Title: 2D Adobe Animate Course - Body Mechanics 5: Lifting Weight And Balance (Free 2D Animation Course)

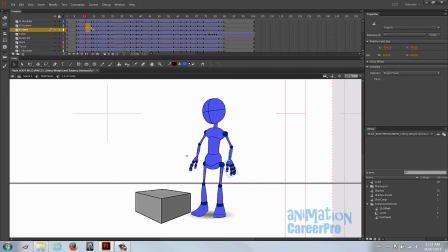34:02 So we'll just select the lower arm, and we'll set a key.
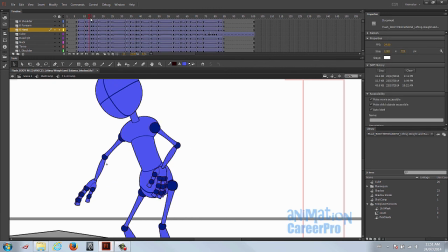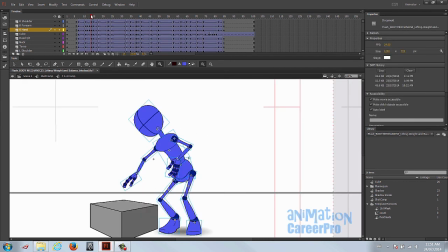34:14 Okay, so these two, in between these two key poses, looks okay now.
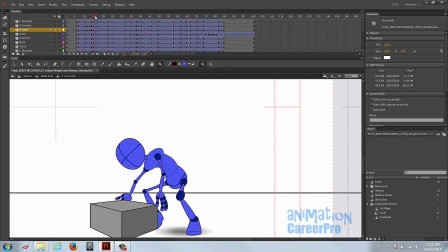34:19 So it's just the process of going through, scrubbing in between two key poses and looking for any joints breaking, or looking where you need to add a little bit more drag to any limbs. You could even play certain sections and make sure the timing's working.
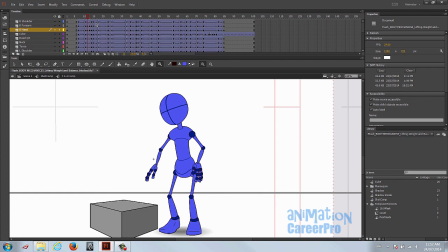34:33 And we can make timing adjustments as we go through and refine this as well.
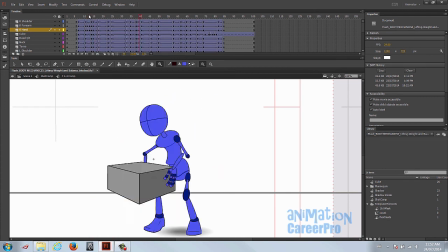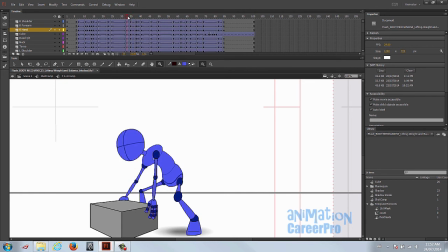34:46 All right, so I'm almost halfway through, and you can see that I haven't had to really make any adjustments in between these key poses. So things are working out pretty well. We did a good job setting our poses in this one. You can see the eases are working really nice.
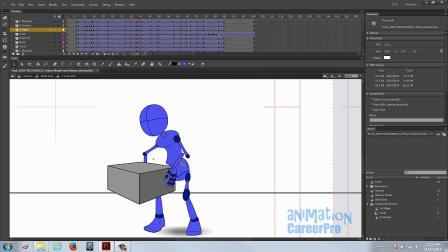35:00 Okay, so we have a little break in the lower arm here, so we're just going to do also the torso as well. So we're just going to set a key for the torso and lower arms, and anywhere else we need to make an adjustment. So just select it to find where the layer is, set a key, and we'll put that back to where it's supposed to be. Now I want that hand to stay planted, so I'm not going to touch the hand right now.
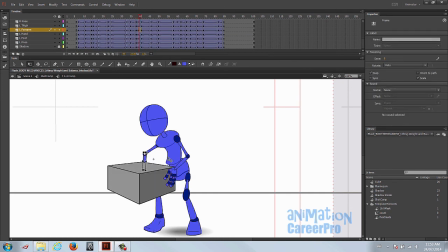35:23 And we'll set a key on that lower arm and just shift it back so the elbow doesn't come apart. And let's get that torso.
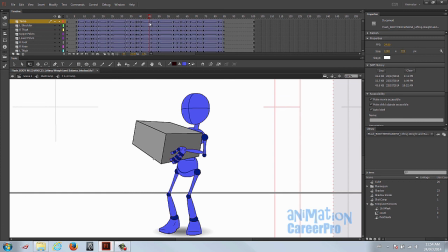So we have the lower arm coming apart in between these two. So select them to find where the layer is. So I'm just going to set keys on all the in-betweens for the lower arm and hand.
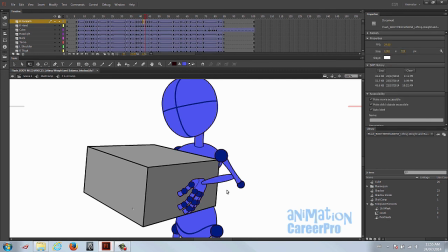35:55 And then go through and fix each frame on the of the in-betweens. Just for the lower arm, because it's the main problem here.
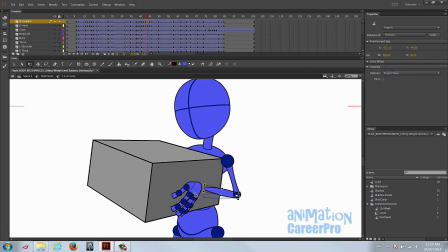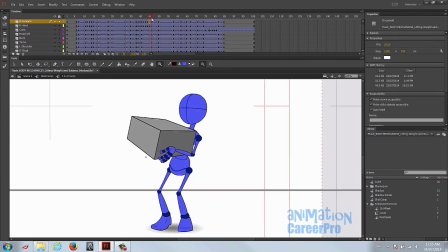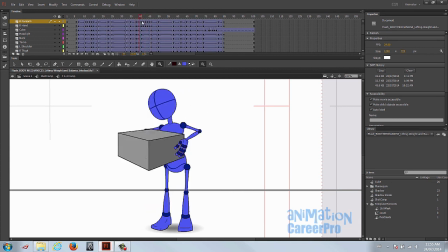36:11 Okay, so I've fixed the elbow, but now I'm looking at it, I'm scrubbing through, and I'm feeling like it's okay that his hand slides forward.
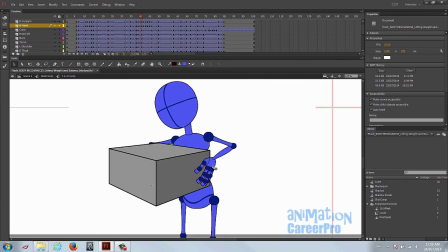36:17 So we're just going to refine this hand to give it a bit of arcing motion for it to get to the front of the cube.
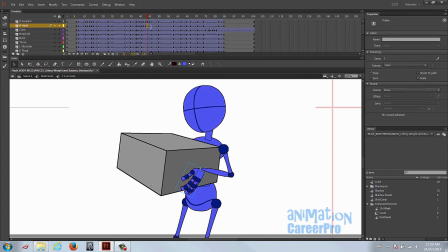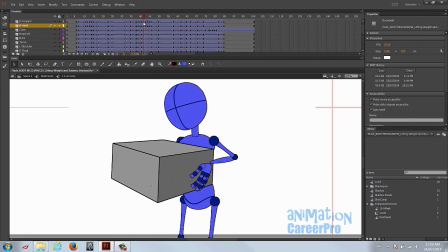36:29 So that's looking a little better, and now we'll just fix the forearm.
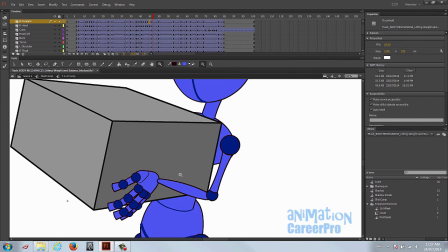36:37 Okay, so that should be good. Let's have a look at that.
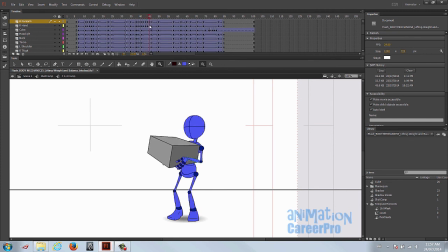Okay, so we put in this hold as we were blocking. Now it's really static, so I want to give that just a little bit of movement.
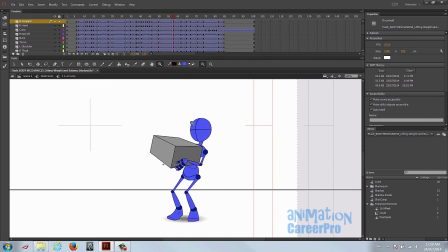36:54 All right, so what we can do is just continue with the ease back. So this is the point where he's got it up on his chest and the weight is bearing down on him.
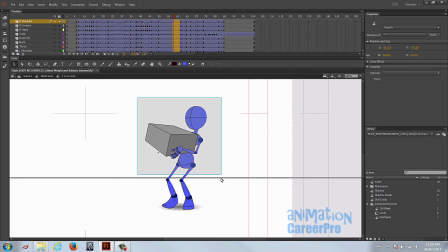37:01 So let's actually just give him a tiny bit of movement and we'll bend him at the knees a little bit.
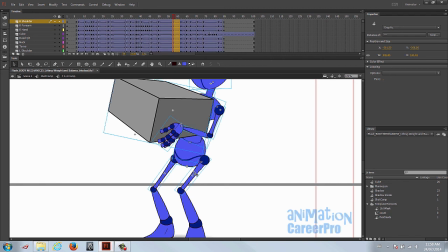37:07 That'll really help with the impression of weight. So we'll just bring his upper body down a bit and give him a little bit of a bend in the knees.
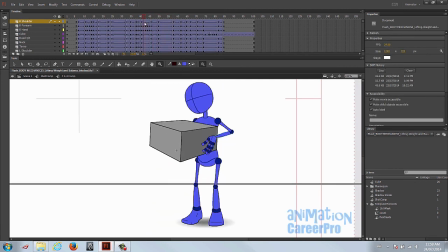37:21 All right, so now if we scrub over it, just play it.
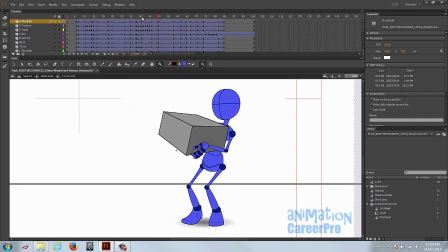37:27 That hold's looking a little bit better. It's now a moving hold. And let's go between the next two poses. So this is where he steps.
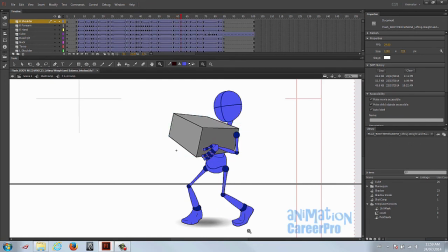37:40 We're going to just adjust where the symbol swap happens. Foot swaps right when he gets to his pose with his foot back. But let's swap that foot mid-motion, just so it hides the swapping of the symbol a little better. So right in between those, we set a key when we were blocking for the top of the step, for when the foot raises up to go back.
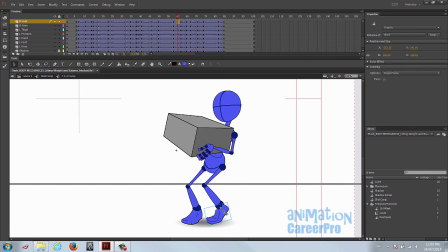38:00 So we're going to swap the symbol right at that point. I mentioned this before, it's always best to swap symbols in mid-motion so we don't notice it so much.
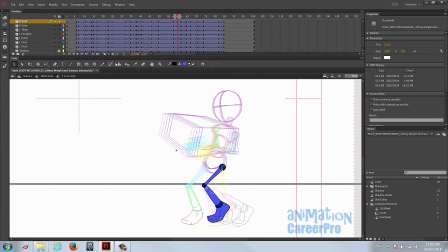38:07 I'm just going to use the onion skin outlines just so it's not so hairy.